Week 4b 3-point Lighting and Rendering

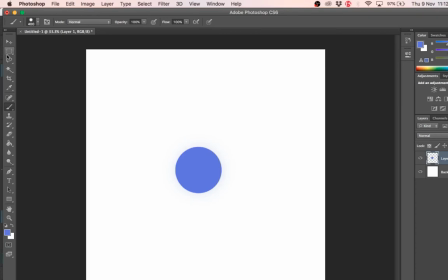[4:08]
Okay, so what it does is that it's always based on your camera. So let's say I have my camera. Okay, let's say I have my camera here. Alright.
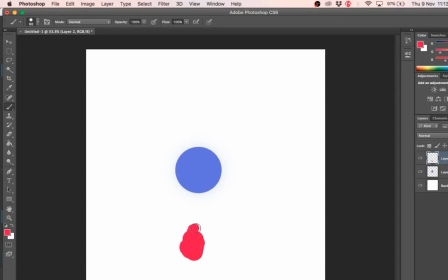[4:27]
Facing my character directly. Whoa, so horrible. It's very hard to play with my mouse. Okay, let's say this is my camera, okay, and it's facing my character like this.
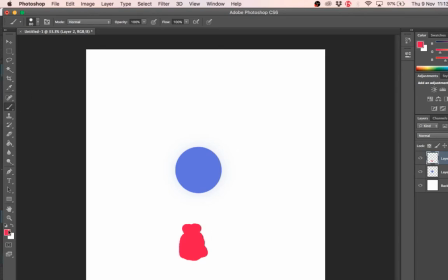[4:42]
Alright. And 3-point lighting basically is something, is 3 lights.
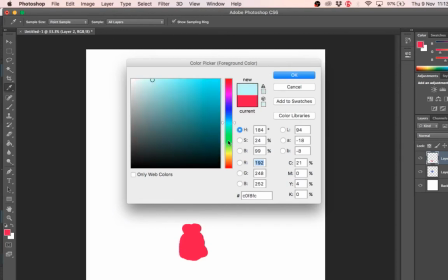[4:48]
One is a key light. So let me just put in a key light here.
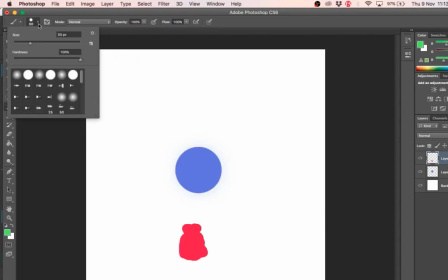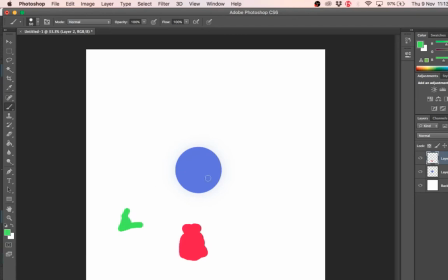[5:01]
Okay, so you want a key light that is shining at 45 degrees from your camera. Okay, I'm not going to write anything, alright? So 45 degrees from your camera, this will provide the main lighting and shadow.
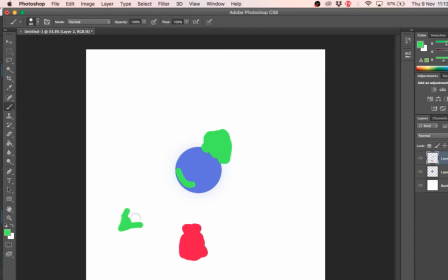[5:21]
Alright? Whoa, it's really, really bad. Okay, so you have a key light that will provide a cast shadow, okay, and kind of like, it's like the sun, right? So you're determining the main light for your object.
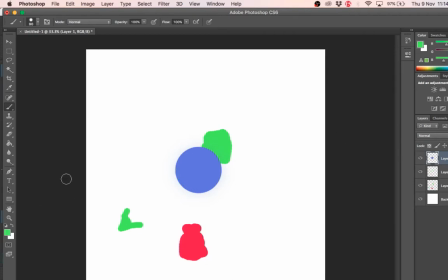[5:40]
Okay, next would be a fill light.
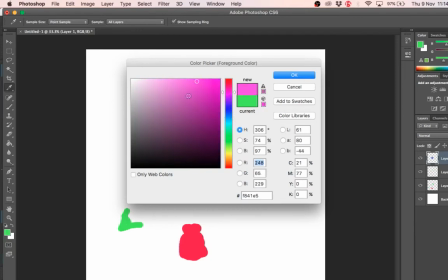[5:45]
So I'm just gonna choose another awful color. Let's make this a kind of primary school kind of drawing.
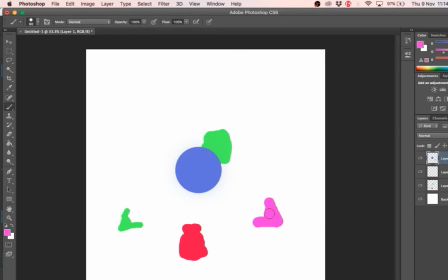[5:54]
Okay, so I have a fill light that comes in here. In the direct opposite direction, okay? And what it does is that it will fill in the dark shadows.
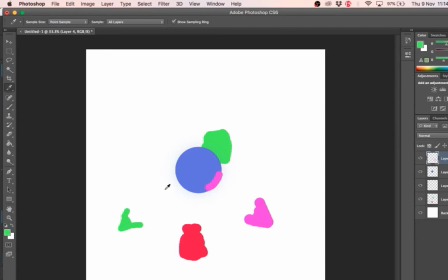[6:13]
So when you have a bright shadow, when you have a bright light that is coming in this direction here, everything here will be completely black in 3D. In 3D, right, your world does not have a single light.
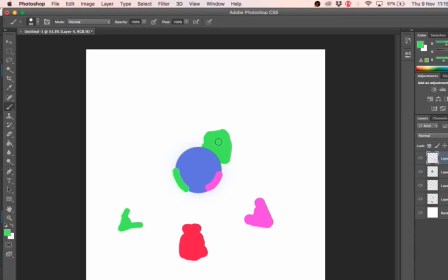[6:29]
In real life, even though we turn off all the lights, there's still a little bit of light coming in from elsewhere, right? So it's kind of like bounce lights coming in from outside, okay? So you can still sort of see your friend in the dark. But if you go into a cave, right, it's completely black. So that's the idea.
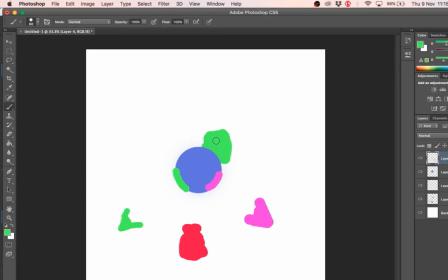[6:48]
3D is like a completely black world, unless you put in light. So we have a key light to cast the very first light and shadow. We have a fill light to fill in some lighting for the place that's completely black, so that you can still see some details here, okay?
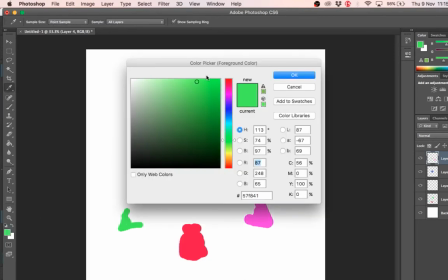[7:06]
And the last light at the back, this is the special one. This is what we call the rim light.
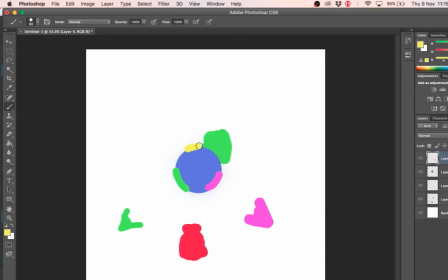[7:14]
I'm just going to put a yellow color light here. So this is what we call a rim light. It's something that shines on your hair, makes your hair extremely white, or it makes like this very thin outline on your silhouette, right, that will push you from the background.
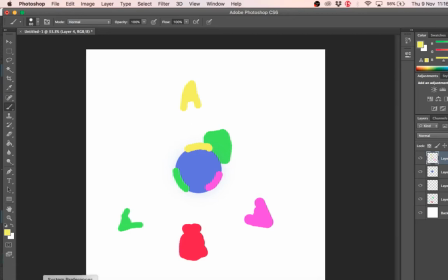[7:33]
So you actually look like you are shiny. So what do I mean by that?
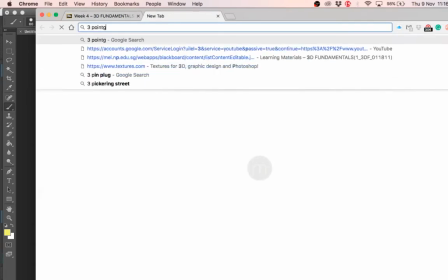[7:38]
Let's just Google 3-point lighting, okay?
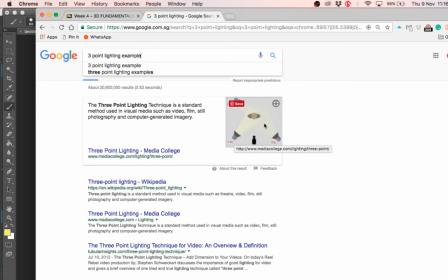[7:50]
So you can see very clearly where the camera is. 45 degree, you have a key, you have a fill, and then you have a rim light coming from the back. Or actually you can angle it any way you want, right? So that you can show where that very nice highlight is.
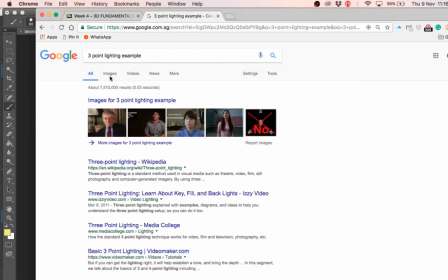[8:06]
So